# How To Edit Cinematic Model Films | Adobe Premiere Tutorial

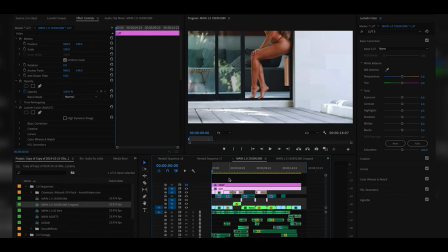12:15 For this, I'm going to keep the black bars off simply because I like my framing for the most part, and ultimately it's going to be viewed on mainly Instagram. I want it to take up the most screen space as possible. If anything, I will eventually crop this to a vertical portrait mode.
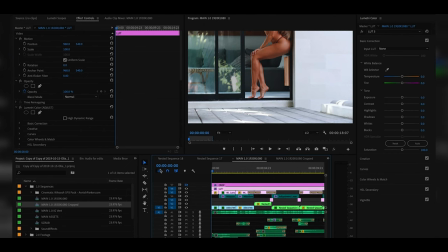12:30 All right, let's go a bit into the progression of the edit itself and my theory behind it. So if you'll notice in the first few shots of this video, I don't actually reveal who she is.
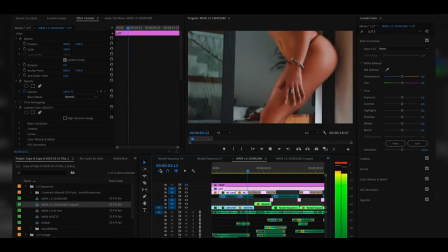It is approximately six seconds in before the audience ever even gets a glimpse of her face and they're able to connect with her and know Oh, this is Olia. The reason why I did that is because it creates a suspense and also this sense of mystery about who they're watching And it's more luring.
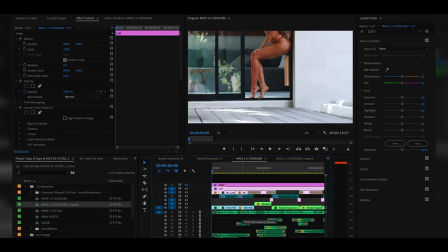13:03 It's like a hook, right? It draws them in.
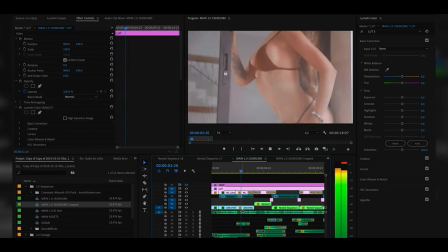13:04 They're not entirely sure who they're looking at Although you know that it's got a good flow and at this point they're too far into the edit to stop. It reveals who she is and then the edit continues. This is a fantastic way to capture the audience's attention and just add to the enjoyment of the edit because we like to be surprised as humans, right? And that's why edits should always have a flow, an introduction that builds, it has a reveal
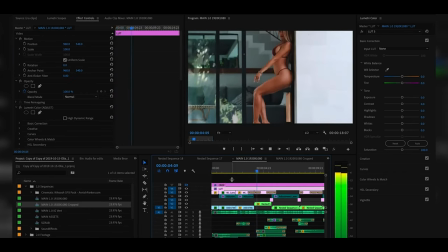13:32 which in this case is Oya.
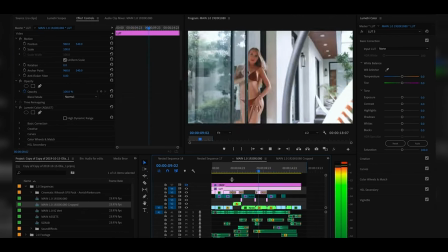13:36 Then you get to the main element of it,
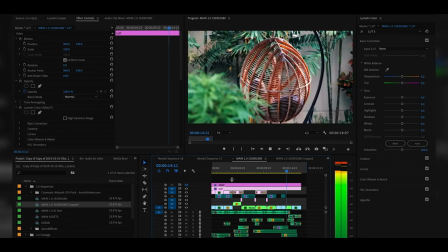13:41 the flow of it, and then it simmers off.
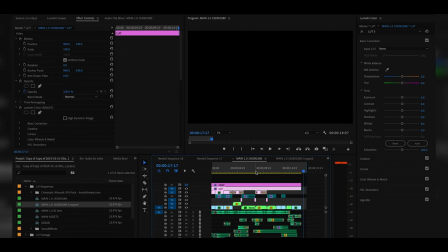13:46 And then it ends. So you kind of want to lead them on a journey. It doesn't matter what you're shooting, if it's a product, if it's a person, if it's an event, you always want to have this natural progression that leaves the audience feeling fulfilled.
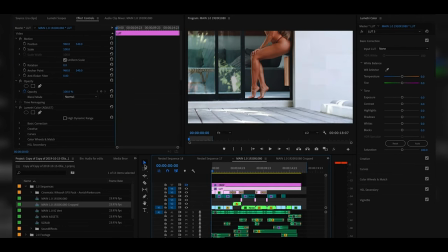13:59 If you're interested in that, there's a ton of resources and books out there that you guys can look into, maybe I'll do a video on it sometime, but there's always the traditional aspects of storytelling that have been used throughout the ages and that hasn't changed since, you know, we were cavemen. I would suggest becoming familiar with it and then incorporating it into your own creative work. All right, and there you have it guys. That's the edit for today. It was a short and sweet one, but thank you for watching. If you're feeling educated, if you enjoyed watching that, if you feel like you picked up on a few things maybe you hadn't thought of before, please consider liking and subscribing guys does make a difference in fact i guarantee if i wake up tomorrow and i have 10 more subscribers i'm gonna be like yeah or yes yes undoubtedly um questions thoughts concerns hit them in the questions and comments section below oh god i'm so bad at this we will get better and with that me and my uh pineapple microphone stand are out how do you guys tell if a pineapple is ripe or not does anybody know the secret behind that living the life you know look at that it's a it's a caterpillar